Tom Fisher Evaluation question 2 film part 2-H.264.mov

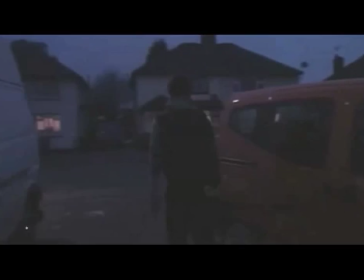(0:29)
There shows a pan to the left and Chris leaving very early because of the time of day to go to work.
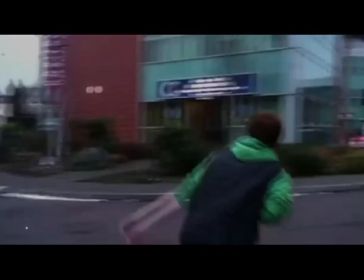(0:36)
The pan to the right to show that he is very quick and very stubborn and late for work.
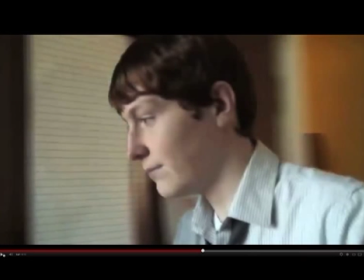(0:43)
This section of the film is when Chris is entering his office. It is very significant because there is another point of view shot, as you'll see in a minute,
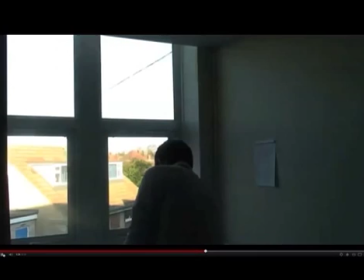(0:52)
and very heavy breathing to suggest that Chris is tired and bored of his job and also tired.
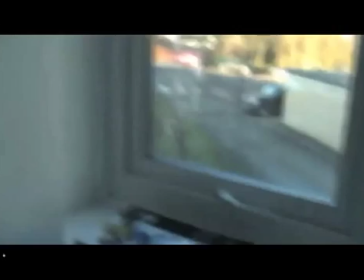(0:57)
And his hand positioning on the keyboard amplifies that feeling, and the audience can pick up on this and feel what Chris is feeling.
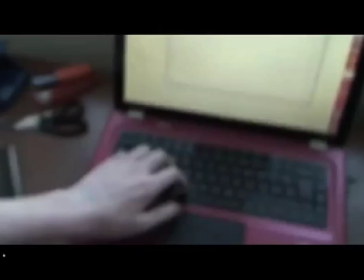(1:05)
As you can see, placing stuff down, not really fussed where he places it, single fingered, not really that bothered about life.
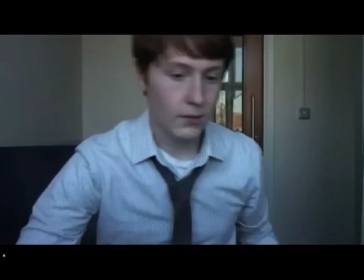(1:13)
We then placed the camera on the windowsill, as you can see, on top of the folder for balance, and pointed at Chris to get a more direct look at his expression and know what he is feeling.
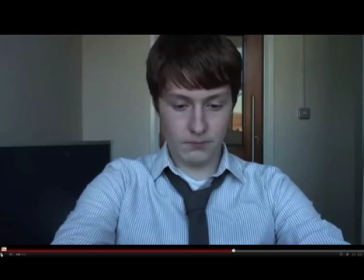(1:22)
As you can see with his blank face, he is thinking of his mum and whether or not she is dead yet, because as I mentioned earlier, he poisons her. At this point is then proven when he takes out a picture of his mum on his phone,
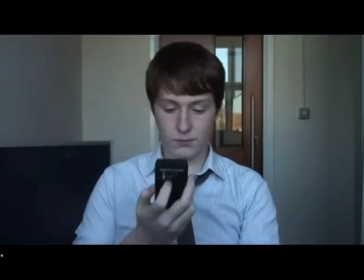(1:41)
which is right here, and the sound slowly fades back in.
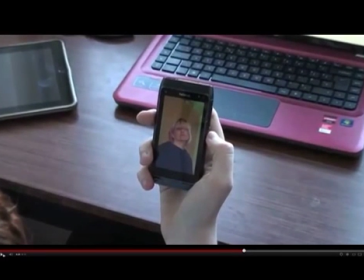(1:46)
The camera is positioned over his right shoulder and a low angle shot, and he zooms into the phone as the screen fades to black.
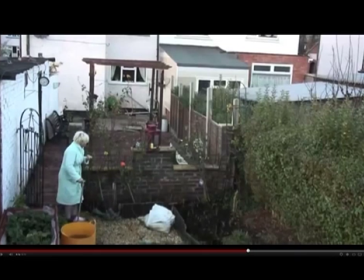(1:56)
And as the screen fades to black, it is as if to signify that the phone is being switched off, and then it moves to the next shot.
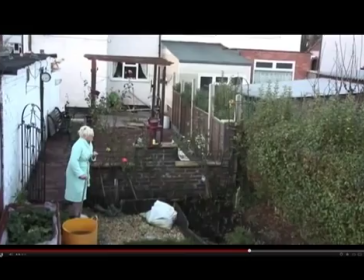(2:06)
The garden scene shows a crane shot of Rose entering the garden, looking confused and worried.
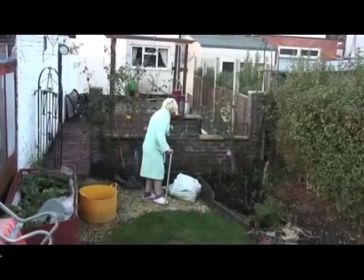(2:13)
She is using a walking stick to keep herself upright and not fall over, because she won't be able to get herself back up.
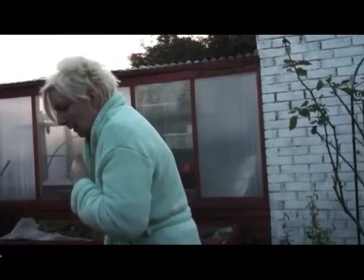(2:20)
Mid-shot of Rose coughing, and pans to the right on a low-angle shot of Rose picking a rose from the garden.
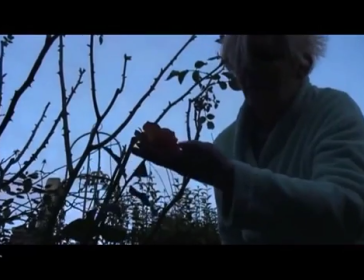(2:29)
As Rose picks the flower, she starts to cough and eventually dies.
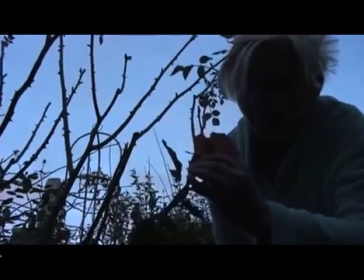(2:33)
The reason why I've decided to have Rose pick the flower and start dying is for symbolic effect.
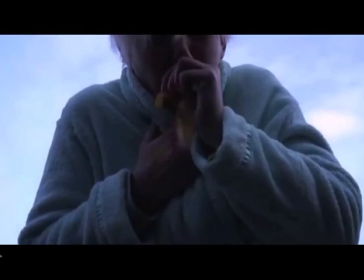(2:39)
When Rose picked this flower, she is killing the flower, and thus the killing effect happens to herself. Only she was picked off by her son, Chris, who picks up the rose and destroys it in his hand, which represent Chris taking the life of his mum.
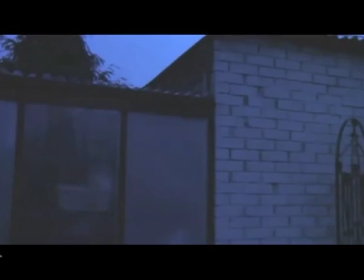(2:55)
As you can see here, when the screen goes black, you can see Chris peel the flower,
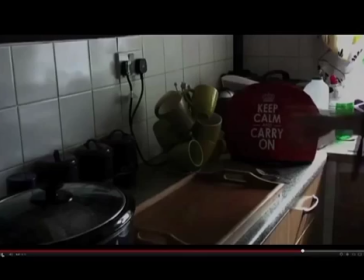(3:00)
crushing it in his hand, and getting on with the life, as if he killed the life of another,
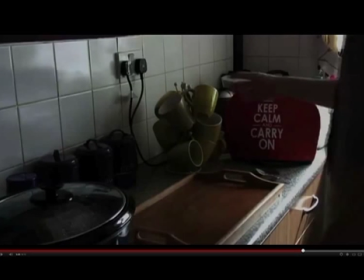(3:05)
which he did.
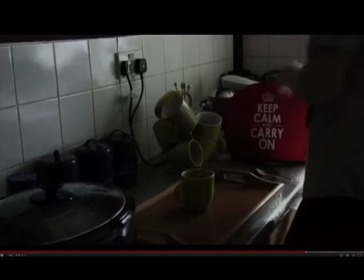(3:09)
This is the new kitchen scene, which starts out as a repeat using the same camera angle and position,
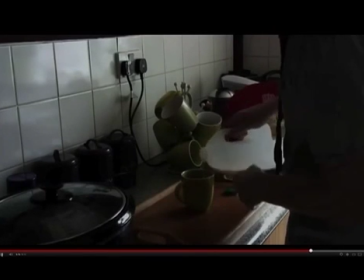(3:14)
that is the mid shot, so the audience can see the torso and the props on the table.
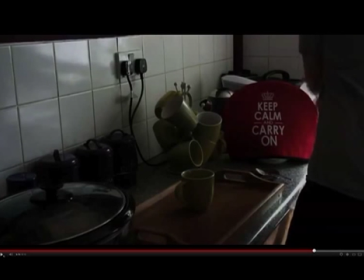(3:19)
Just going to pause it here for a second. The difference starts when Chris picks up the keep calm and carry on tea cozy.
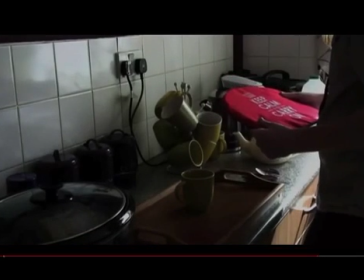(3:26)
Instead of throwing it to the side out of shot, he places it in front of him and remembers what his mum has always said to him, which is to keep calm and carry on.
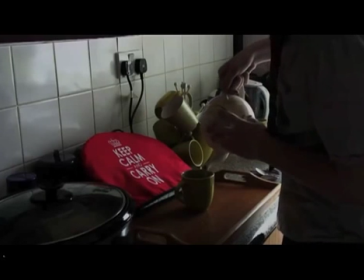(3:33)
And this act of kindness from his mum lets Chris make the right decision and not kill his own mum.
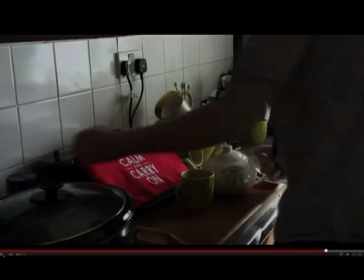(3:39)
Let's hear it again. And all he is doing to the tea is just adding sugar.
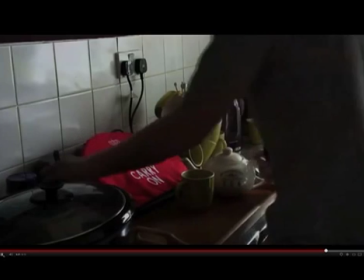(3:45)
As Chris carries in the tea, there is diegetic sound over the top of the film, which is a conversation Chris had with his mum days previous.
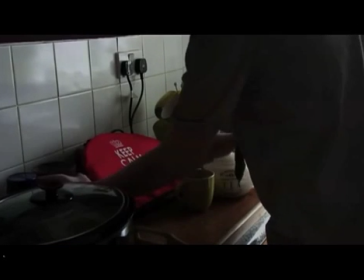(3:53)
And it is still going around in his head, as you can see now.
You'll see him one day, Mum.
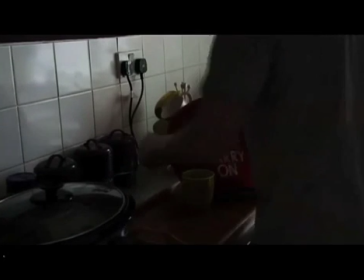(3:59) I know, Will, son. I know, Will. I love you, Mum.
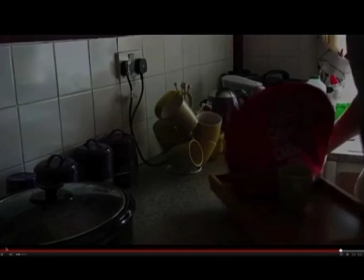(4:03) I love you too, son.
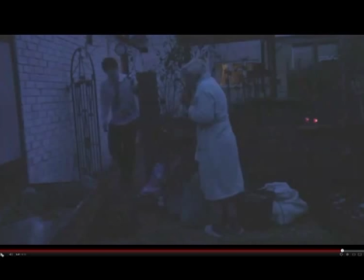(4:08)
This is the final scene in the film where we see bollocks. You forgot. Oh no, I lost track of what I was going to say. I'll edit it.
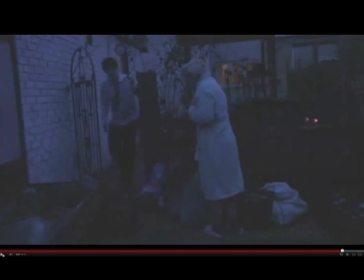(4:24)
Cut. This is the final scene in the film where we see the fuck. Yeah, might as well get yourself comfy.